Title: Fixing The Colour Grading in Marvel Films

So today we're going to be doing something a little different. I wasn't actually going to make this video originally, I was going to do something else, but I've been feeling a bit under the weather recently, so today I thought it would be fun to just recolor grade some Marvel films. Now you may be wondering, why are we recolor grading Marvel films? They look fine, and no, I mean, they look okay, but they're not great. I mean, from a visual standpoint, a lot of their daylight scenes just look really flat and grey. I mean, like, I'm not the first person to bring this up. I mean obviously Patrick H. Willems' video essay on why Marvel's colour grading looks so ugly is like really big and famous and like yeah like he's not wrong at all uh they are it is just really flat and boring um and just you know as a filmmaker as a creative it's kind of great to know all the facets of like film production so just as a means for me to improve my colour grading I just thought it would be a fun little challenge now this isn't going to be perfect because a lot of the files I'm dealing with are gonna be compressed files. They're also not the raw image files so it's not gonna be 100% perfect. There can be a lot of crushed shadows and a lot of compression but I'm doing the best with what I've got. Also since I don't have any of the raw files I'm not gonna be doing anything crazy like putting in LUTs or anything because I mean one LUTs are kind of cheating in a way and like yes I do use LUTs but that's just as a means to achieve a look like I'm not the most like adept at color grading I just do basic color grading like adding contrast saturation shadows but also the marvel films themselves don't need a lot of color grading themselves because in a lot of ways the colors are there it's just the contrast and shadow and highlight ratio that just it's they don't seem to just add contrast it's like a lot of the contrast is taken out of the shots and all they need i feel is just a bit more contrast and shadows and boom the image looks fantastic and you're going to see that with a lot of the clips that i recolor grade today like all they need is just a bit of contrast and saturation and they infinitely look a thousand times better particularly with those daytime shots because those daytime shots just oh man they hurt my eyes a bit i won't lie but i'm just gonna grab some shots from marvel films and starry color
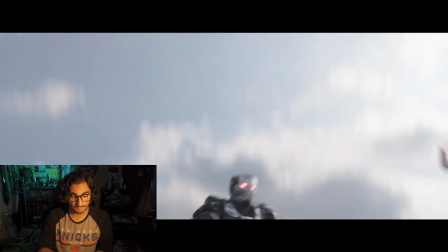[2:04]
grading them so yeah let's get into it okay so the first shot we're gonna do is the airport shot from captain america civil war the original
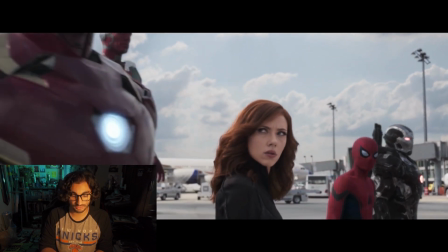[2:13]
just looks it's just it's missing contrast like you scroll through the footage and like things should be popping.
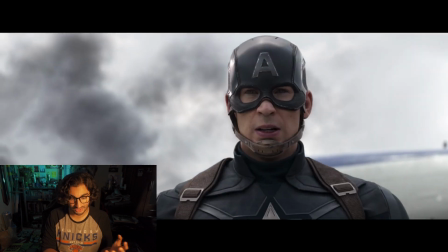[2:21]
The shot itself is not the most like visually interesting since it is just in an airport, but I mean I'll see what I can do with it.
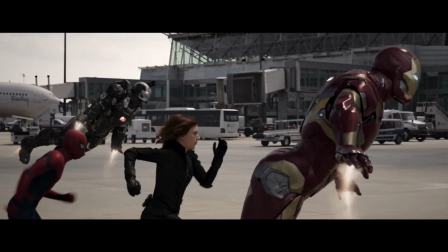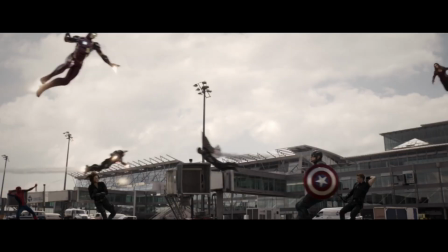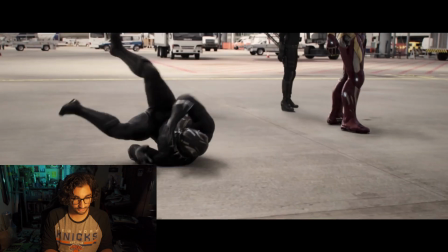[2:42]
So what I've mainly done is I've just added some contrast,
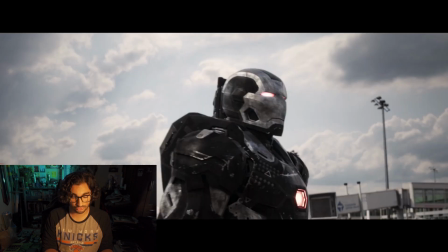[2:46]
brought down the shadows a little bit, added a slightly warmer color temperature since this is meant to be a sunny day.
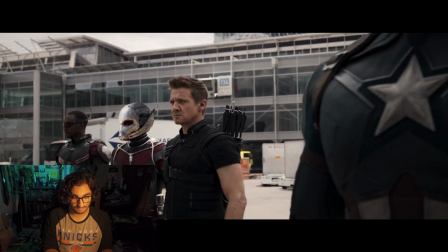[2:53]
Well apparently, at least in the sky, it's supposed to be sunny a little bit cloudy but added a bit of yellow just to add some added color
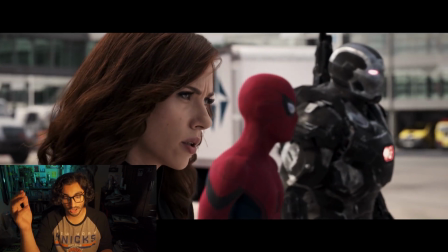[3:02]
to it if that makes sense i desaturated it a tiny bit um but that's just because at certain points um you have things like black widow's
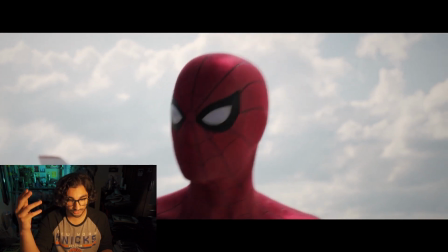[3:10]
face being a bit too orange um so other than that i think it's pretty good it's at least more striking than
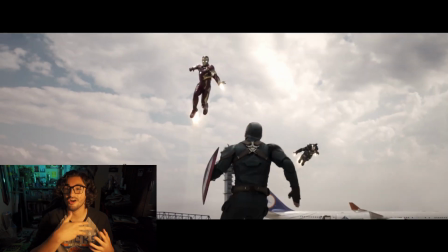[3:19]
the original i feel i also added a little bit of a vignette But that's just because I personally like adding vignettes into it Like there's something about vignettes that look really filmic
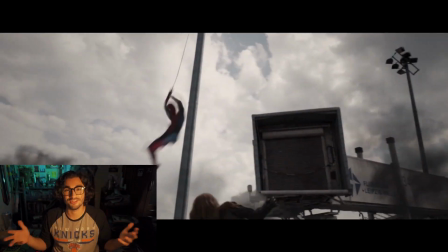[3:28]
to me Like just the way it softens out the edge of a frame Like I really like vignettes But that's just a personal choice I know not everybody
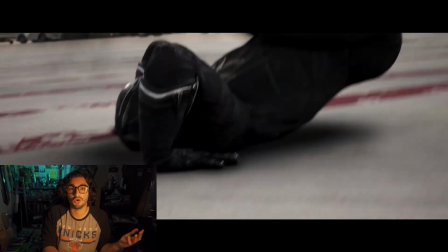[3:36]
is a massive fan of vignettes But to me I actually do quite like vignettes The next shot we're gonna do is this one from Thor Ragnarok And now Thor Ragnarok The colour grading in the Thor films are actually quite interesting Because Kenneth Branagh's Thor looks visually gorgeous Like the way Asgard is color graded is gorgeous and just like the rich colors, the gold, the warm tones. Kenneth Branagh's Thor looks great and Alan Taylor in Thor the Dark World continued that trend and Asgard looks great. And then you get to Thor Ragnarok and aside from it being my least favorite Thor film, visually as well, the movie is just so gray and it's missing the contrast, which again really hones in to the point that I just don't understand where people are like Marvel films are so colourful I'm like but they're really not none of the colours they have on screen pop because it's all just so bland and so literally all I've done in this shot is I've
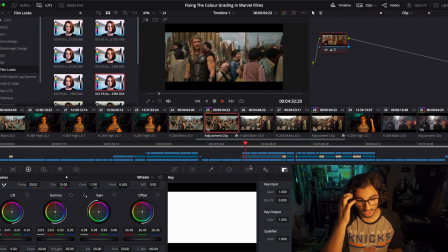[4:31]
just added in some contrast some shadows I lowered down the highlights so the highlights didn't get blown out and I just added in a touch of like yellow into the highlights just to give it that warm glow and instantly I think it looks so much better like to me that shot looks like it's on the same level as the original Thor film but also it looks like Lord of the Rings and like that's like a good
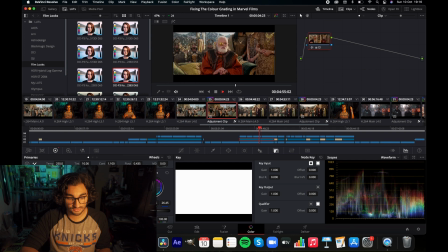[4:54]
thing in my opinion because I mean like Lord of the Rings color grading is awesome but it just enhances the entire thing I feel like it enhances the set design the costuming everything
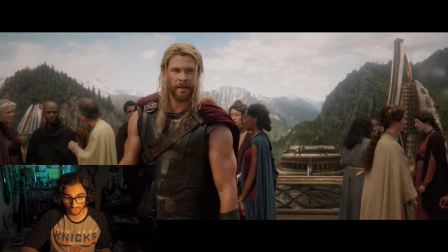[5:03]
seems to fit much more just by literally adding in some contrast and making those colors pop because that right there
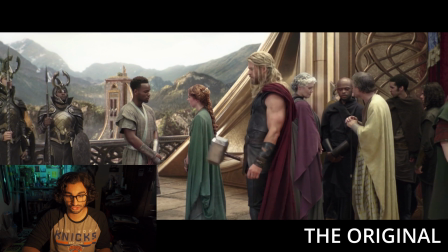[5:10]
just looks visually interesting to me and you look at the original and it's just so desaturated and drab and gray and like the thing that I'm finding is that all you have to do to fix Marvel's color grading is just add in some more contrast and shadows and like other than that it's
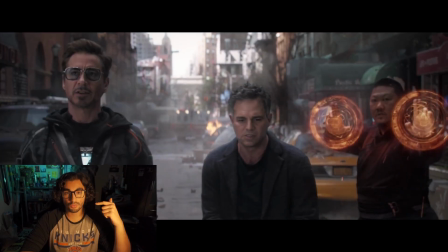[5:26]
pretty good. Now the next shot I'm going to improve is this shot from Infinity War and I won't lie what I've done is better but I don't like it 100%
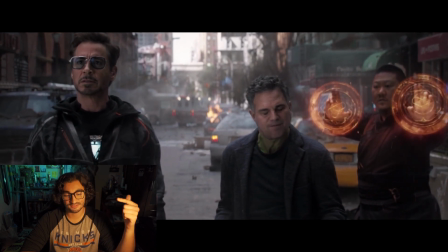[5:34]
and I think that it's mainly due to the way the scene itself is shot like Mark Ruffalo I think is on a green screen
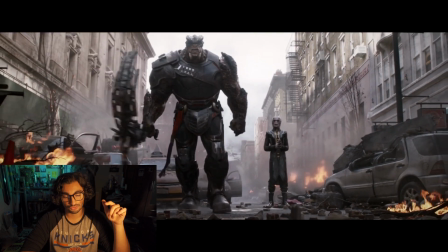[5:41]
like he isn't in the same shot as Robert Downey Jr.
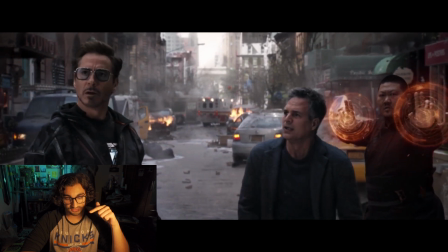[5:44]
and Benedict Wong like he really stands out and I think that it's because of the compositing I mean
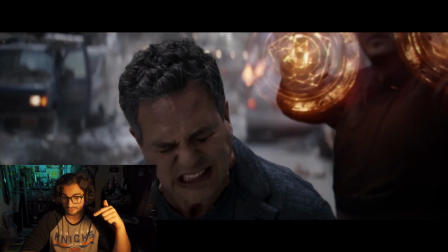[5:50]
yes the scene itself is visually flat like I don't understand
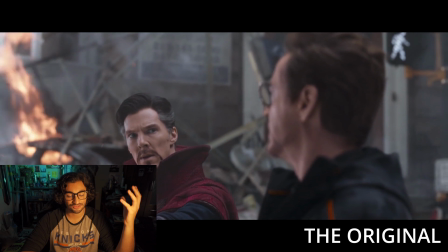[5:55]
why it's so flat looking like to me that just looks ugly um just
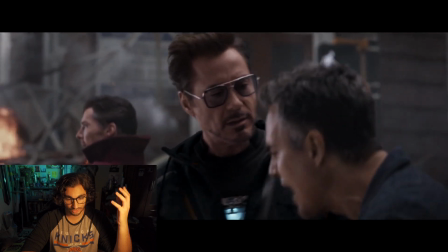[5:59]
again adding in contrast uh bringing down the shadows, it makes the image pop and that's what I like.
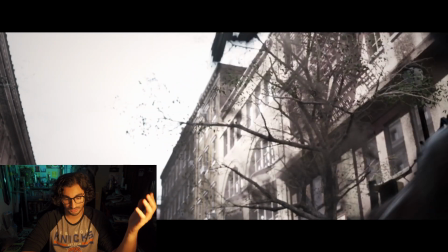[6:07]
Just right there, everything looks visually interesting by just adding in the contrast and saturation.
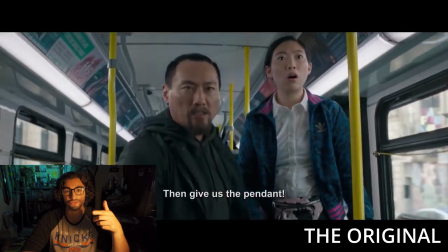[6:12]
And then the last clip I'm gonna do for today is this clip from Shang-Chi. Unfortunately, I couldn't find a high-resolution clip,
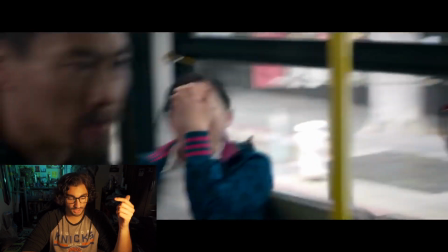[6:18]
but the concept still applies where all you have to do is just add in
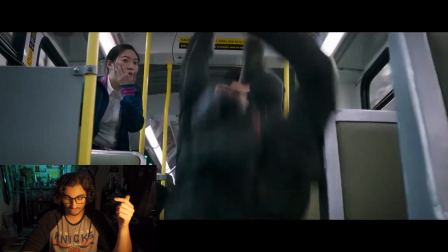[6:23]
some more contrast and and shadows and the image looks infinitely better.
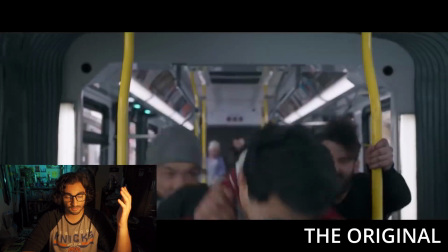[6:29]
Like, I don't know why Marvel is, like, in a lot of ways, it seems like Marvel gets the footage, the raw footage from the Arri Alexa.
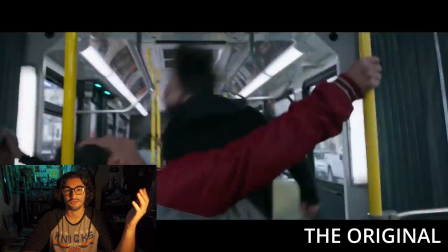[6:36]
I think they all shoot on Arri Alexa's, but, like,
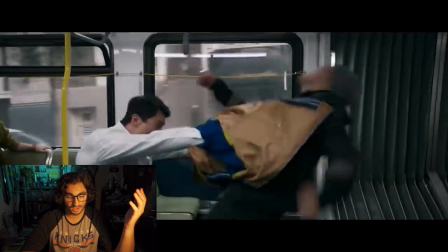[6:39]
they get the raw footage, and then they kind of just keep it there, and then they keep, like, the gray raw, like, filtered.
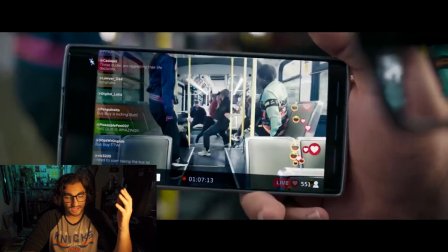[6:47]
Like, they don't add in the saturation and stuff, because, like, you just have to add in extra contrast and shadows, and the image just Looks so much better. The images are a lot more striking and visually impressive like to me I go that is like that's the shot from a film right there. I'm looking at the images They're impressive and that's mainly just because it in a way it looks like comic book art like the ink and the shadows Like you have to add in shadows to create depth and dimension and make it interesting Like love or hate Zack Snyder. You can't deny his DC films are visually interesting I do think Zack Snyder's Justice League is a bit too desaturated for my taste but still it is visually distinct I mean I think the main lesson we can take away from today is that most of the Marvel films are really like gray and all they need is just extra contrast and shadows to make the images pop because the cinematographers are good and that's the thing their color grading does a disservice to the work of the cinematographers because they capture really great imagery and they do the camera movements really well and the action is well shot. It's just the color grading that holds it all back from being great. But yeah, this was a fun little experiment for me. I don't know if I'll do any more of these videos in the future, but just this was a fun little filmmaking experiment. I'm happy with the work I've done. But what do you guys think? Let me know in the comments down below. Like, subscribe, follow me on social media, all that good stuff. Links are in the description and yeah, until we meet again, see you guys next time.